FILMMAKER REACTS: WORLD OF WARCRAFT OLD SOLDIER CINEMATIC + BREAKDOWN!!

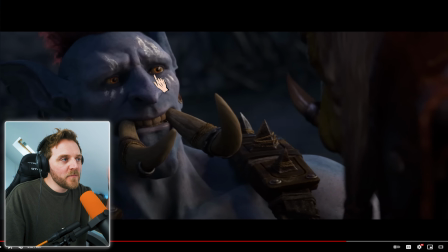1896s
human looking eyes catchment just get a fucking mobile phone or something with a little bit of a light just a torch from afar and you can fake that light yourself that is what makes or break breaks a look because they want us to look at his eye or eyes again cameras donning forward
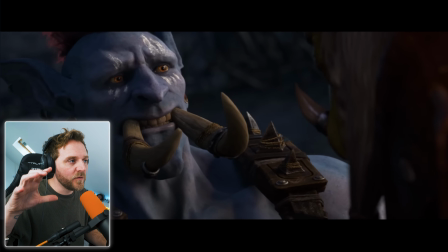1913s
see the cameras coming in moving forward he comes out moving forward the monster but he's getting lighter
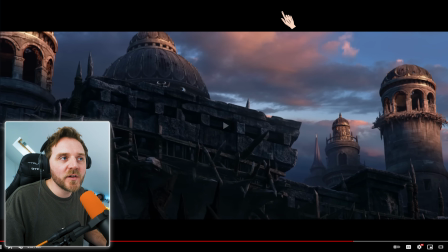1923s
he's getting lighter so what does that do tells us that the scene is changing
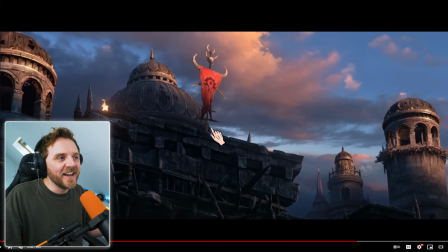1927s
look at that perfectly it goes up into the light, yeah?
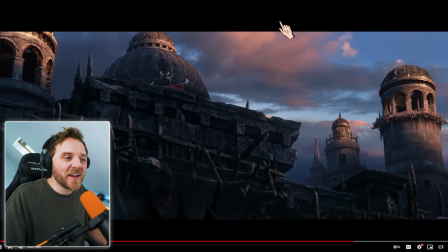1935s
In real life that would never happen but they've done it because it works. Look at that. And it rolls off.
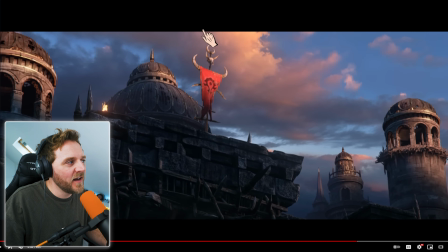1941s
The shadow rolls off onto it. Yeah? Beautiful. Bit of cloud.
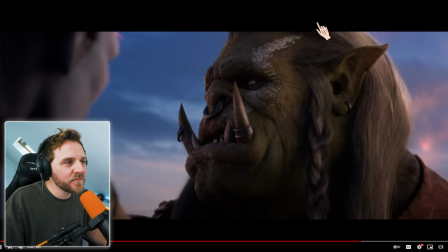1947s
Blue skies are coming. Again. Look at the eyes. I can barely see it but it's making me look at his eyes and his body language.
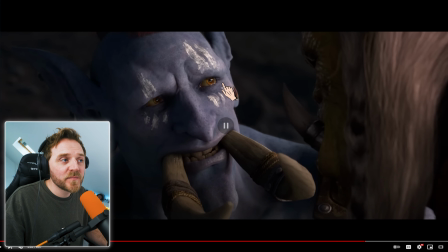1961s
see look at this darkness what he's seen what he's going through to him and the way they've done it yeah they've got a Rembrandt triangle here because they've lit him from a 45 degree angle you find that in if you ever do an interview guys or anything like that or something more powerful drawings like 45 degree angles get a Rembrandt triangle google it it's a style
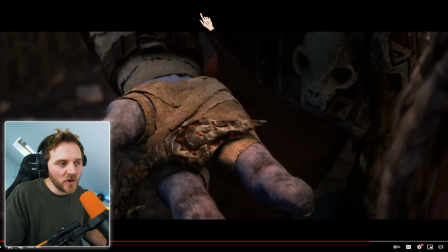1983s
and the way he gives him to it yeah he shows him this necklace but look how he delivers the necklace to him
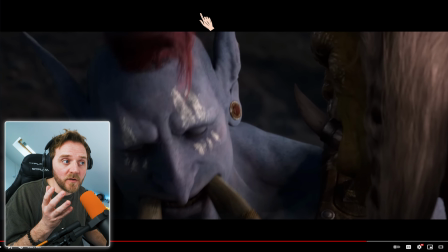1989s
the eyes so the thread of storytelling we're looking down it goes into the light if it was into the shadow which technically it probably would be wouldn't it because he's fucking this big orc thing in front of him he'd be covering it up with his shadow but they don't because it's powerful and it's meant to be there for psychology reasons
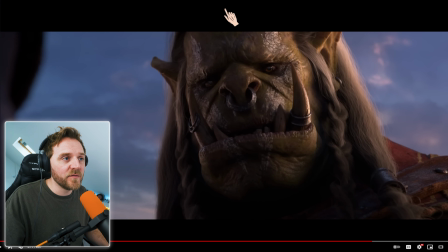2009s
look remember the light what you're fighting for wraps around him little speck of sepia in there
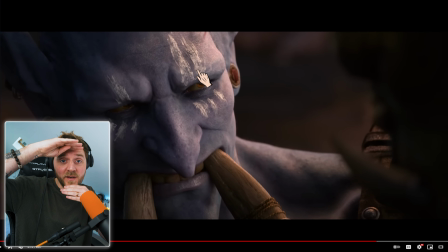2019s
look at this close up look at this framing yeah I told you gorgeous
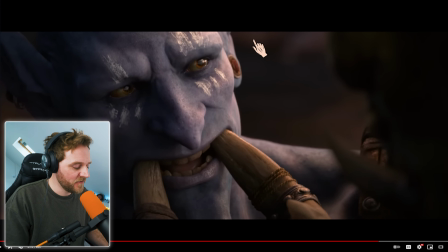2025s
because they look human and I think it was this I think it was these lines that made my eyes water
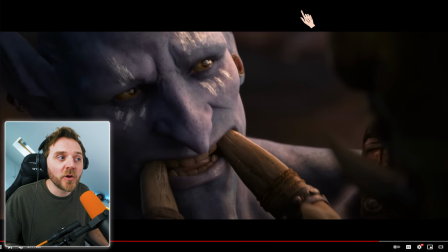2033s
because of the close ups my eyes are watering now
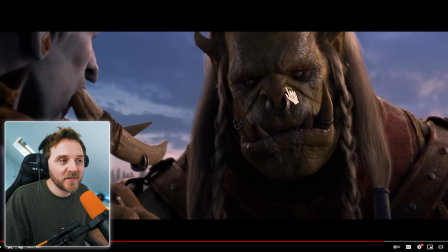2039s
don't look so menacing now does he this looks like an old like an old boy he looks like an old dog yeah
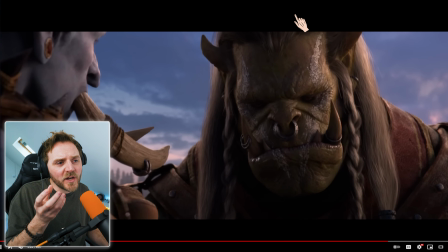2047s
all because the lighting and the close ups work that shit together music is in there subtle yeah we've got that non-diegetic sound telling us this powerful music score okay music is used as a character it's a character in your film that talks directly to us using
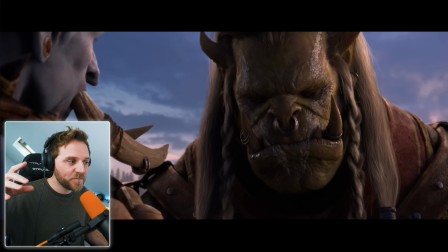2065s
the strings beautiful
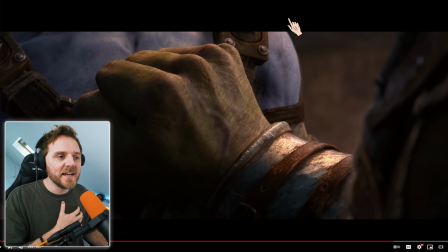2069s
mix that together i can hear the foley i can hear the what sounds of the world there
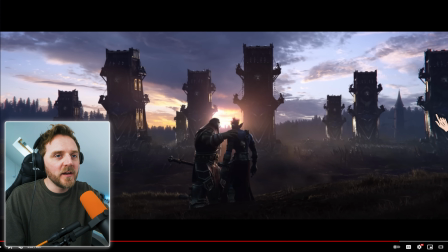2079s
we are sun's come up right in the middle our shining hope yet look at this beautiful backlighting beautiful
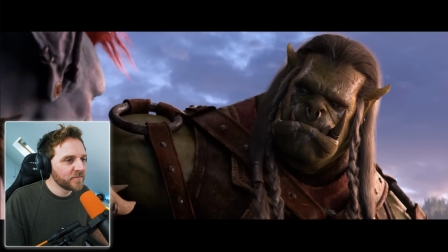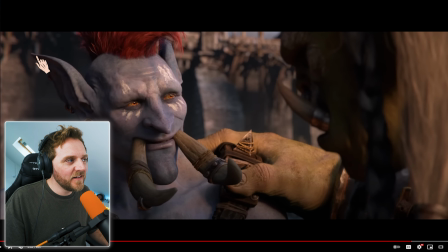2097s
see look at this gorgeous isn't it as I said we had our darkest it's like a song you have your pre bits you have your verses you get your choruses and then you get your bridge which is in this it was the darkest part of the story the lighting reflected that and now
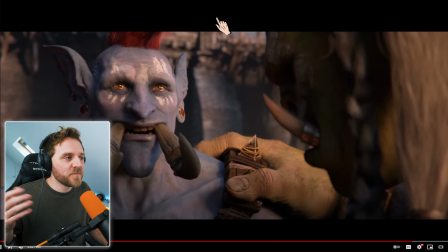2115s
we're on the last verse sorry last chorus and everyone's lit up and looks good and it looks gorgeous
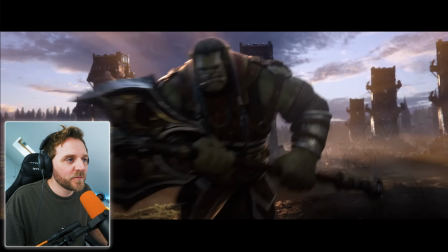2124s
two arms wow